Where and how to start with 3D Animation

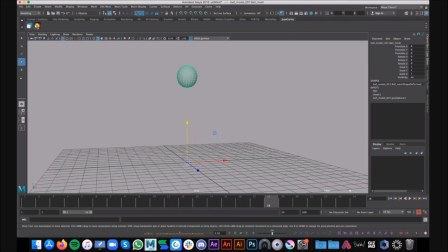(35:43)
more exaggerated and if you guys want to see the in-betweens let me show you uh they look i think they look fantastic if you see them you know playing next to each other see one of the
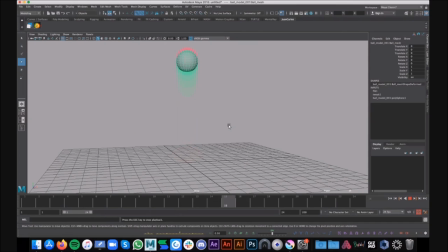(36:00)
one of the cool principles of animation that you guys have to learn how to apply is this very cool concept called shape change so and and this is this is very interesting because human eyes like to
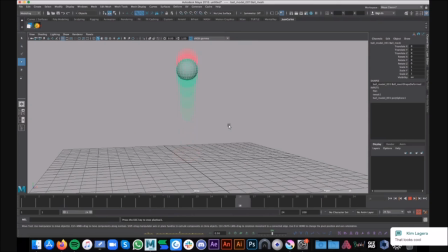(36:16)
see contrast in movement right and not only movement in general in art let's say in music in paintings in photography you know in any kind of art humans we like contrast um so let's say in music uh
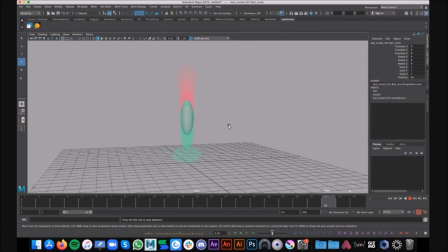(36:32)
if you know everyone i think everyone here likes music right and they have you guys have your favorite music if your favorite piece of music had no contrast it would be so boring you know it'd be so lame that you know it was would be like that you know this this doesn't have like any
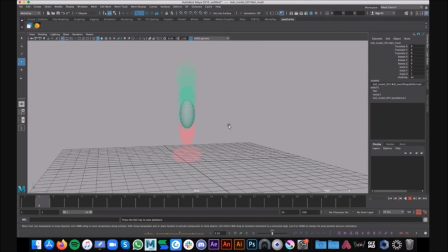(36:49)
flavor music has a lot of contrast and a lot of texture with different instruments and voices and, you know, all that kind of stuff. Paintings also, you know, they require a good painting has like a good source of light, which creates contrast.
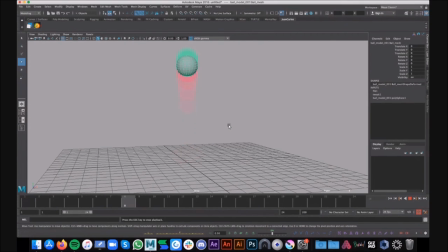(37:04)
It has like good color theory behind, which also creates contrast. And then in animation, it's exactly the same way. Good animation needs contrast in timing, you know, the amount of, I mean, the time that it takes to move the object from one place to the other. and it also needs contrast in
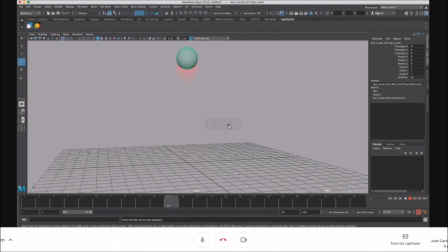(37:23)
the shape you know the shape change how it you know squashes stretches how it moves so that's going to make
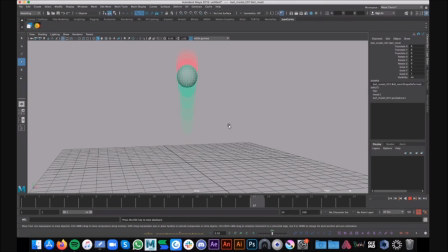(37:29)
it just you know interesting and not flat and and boring it's i think it's one of the hardest things to master when you guys are learning or studying animation making sure that it that it's interesting and that you know it's entertaining for the audience is one of the hardest things ever because you've
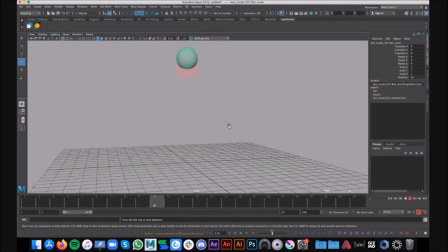(37:47)
got to make sure that pretty much every single frame has you know some richness to it um and you can see that here if i if i pause in you know any frame here you can see how you know you can see how the green shapes are getting squashed and then you can
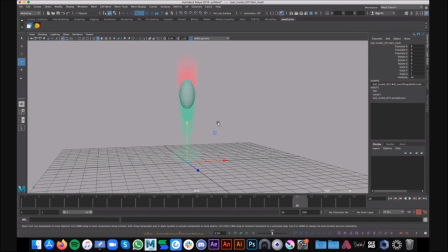(38:01)
see a very nice contrast in one frame that's like a boom that's like a you know like a nice like a nice how can i say that like a nice you know spicy thing right in the in the contact pose right and it's not only that that you know the most important thing is that it feels real it feels that the ball is reacting to the environment
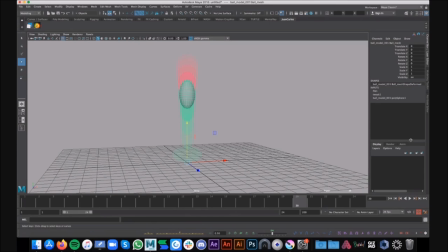(38:19)
so again that's what you want to do your main goal you know it doesn't matter what kind of object or character you guys are animating the main goal should always be to make it feel authentic and real and
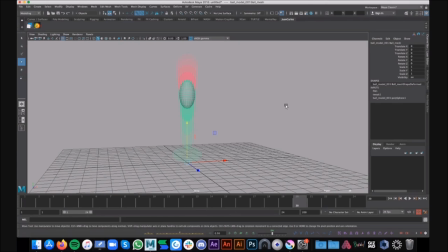(38:33)
you you know you get you have to convince the audience that whatever is on the screen is real you know and has feelings or has weight or has mass or has you know physics affecting the the character so yeah that's a quite a great concept you know i learned a lot of stuff about animation today then uh when i went to school uh i'm just being honest here uh yeah so do you have uh like a character you can show so here you you can see it right this is a
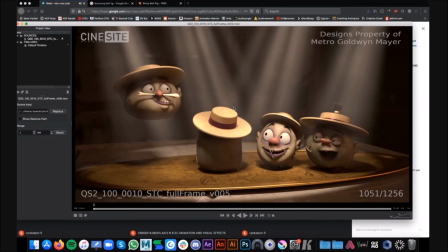(39:02)
i'm gonna play it once and then we can just talk about it i'm gonna mute it because it doesn't matter
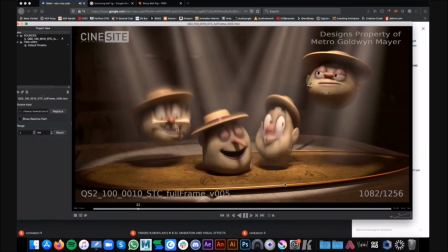(39:07)
the sound doesn't matter so right
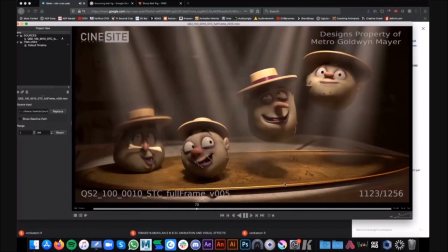(39:18)
so this was for the for the Adams family the first movie we are
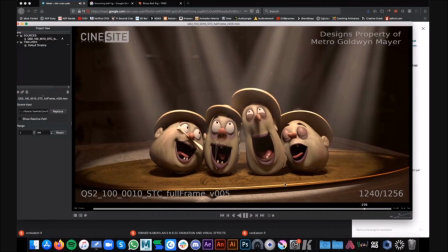(39:22)
working on the second one now and as you can see these characters are bouncing
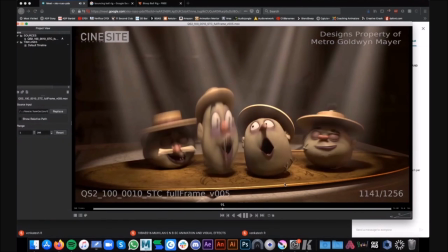(39:27)
balls right so you know this is the perfect example because these are bouncing balls
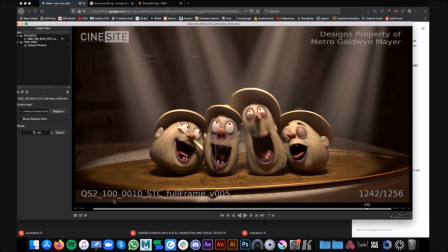(39:32)
and it's super easy to you know to think about them
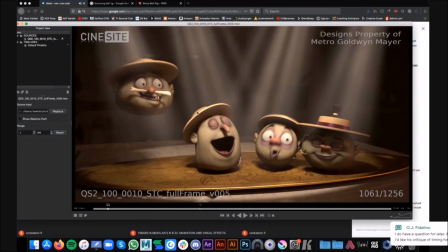(39:37)
as bouncing bows and not as heads because it just makes the uh the the work really really really easy and less complicated than thinking of the full head as you know as a whole so you
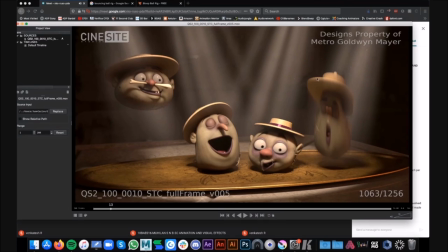(39:52)
know if we see the character on the right here this one let me just um yeah you
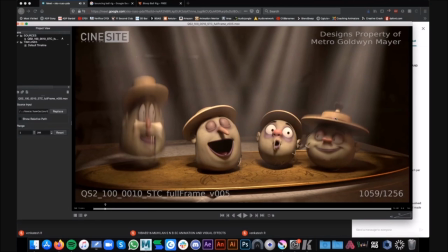(39:56)
can see the character on the right right here this one the this like chubby guy on the right so you can see how i apply these principles of, you know, squashing the head, you know, when he lands, and then he has to build up that energy to make sure that he can jump.
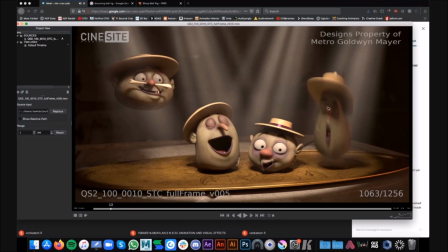(40:15)
So here, this is the force represented through the whole head in this cool stretch pose. You can see how the eyes are stretched as well. The nose is longer and narrower, and the mouth as well.
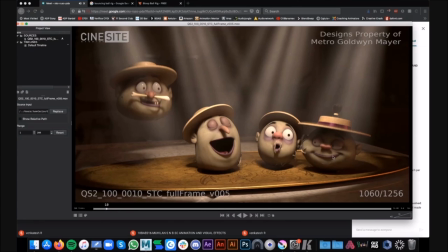(40:32)
You can see the nice contrast between this mouth. See how this mouth is so wide at this moment?
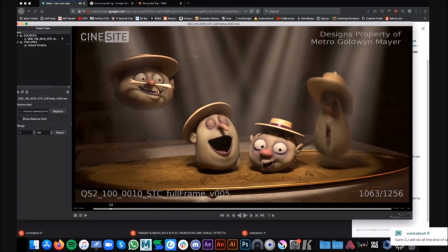(40:38)
And then a few frames later, boom, super stretched and long. Hey, Ana, I have a question. Yeah, for sure. So when you did the characters, when he was bouncing from the ground, so as he stretches, so it's a basic movement, right? So you have only a controller for the rig at the top where you can squash a stretch. exactly so my question is so you focus on the primary animation first like the stretch and squash then you focus on the facial expression and stuff like that or how do you like usually like you know go for it yes that's exactly how I did it I focus on the
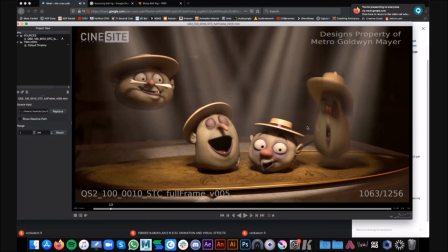(41:22)
on the main perform on the main rhythm first and then I do all the facial past later because the most important thing first was to sell the idea that these characters are part of a how do you call
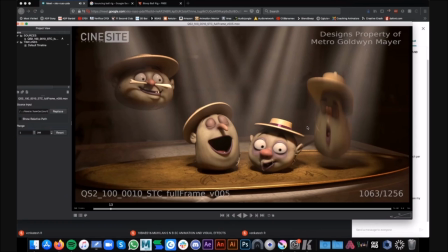(41:36)
this like when there's four people singing a quartet i don't know if that's a word in english um but you know they are they had to be in sync and the directors wanted them to feel like they were jumping not all of them at the same time but like let's say the first
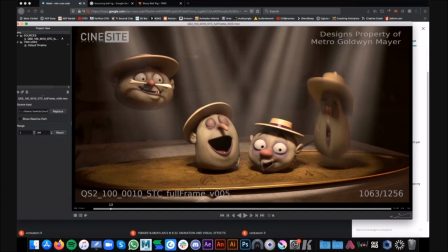(41:53)
guy and the third guy were jumping at the same time and then the second guy and the fourth guy were jumping at the same time in like an opposite kind of movement so yes this was a little bit of um i had to plan this shot for like a long time before making
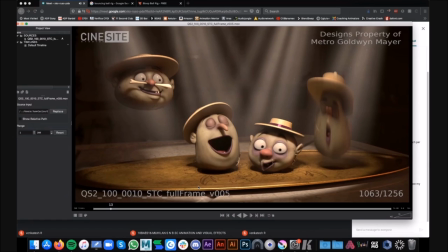(42:09)
sure that it was reading properly uh because the rhythm in this shot was really really something that i had to make sure it was i'm not gonna say perfect but you know pretty pretty consistent and pretty entertaining and because they're jumping for let's say how many frames 256 frames so i had to
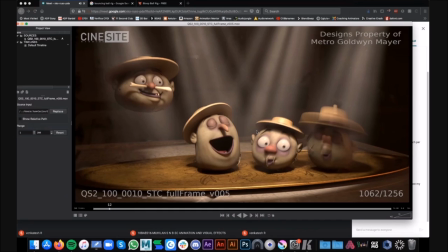(42:28)
make sure to make them as entertaining and as less boring as possible because if you see four bouncing balls bouncing for like 12 seconds in the same place or in the same way that's going to get boring really fast like after three jumps you're like okay you know get me out of this
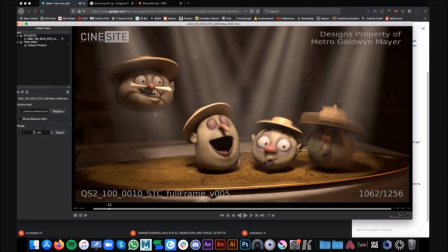(42:44)
shot i don't want to see anymore. So planning is a really important thing.
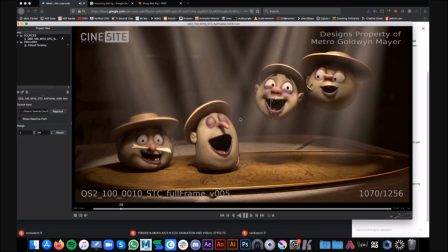(42:49)
Yeah, I can see the contrast, like the way you played the contrast in animation. So that explains the concept pretty good in this animation.
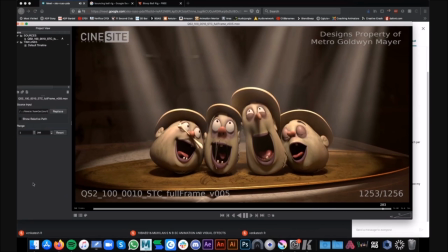(42:57)
And one more question is like, once you started like doing this animation, did you get like a storyboard or something?
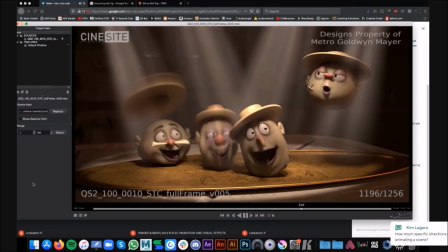(43:04)
Or they say like, you know, you do, you know, whatever you can, then we will just, you know, give notes on it.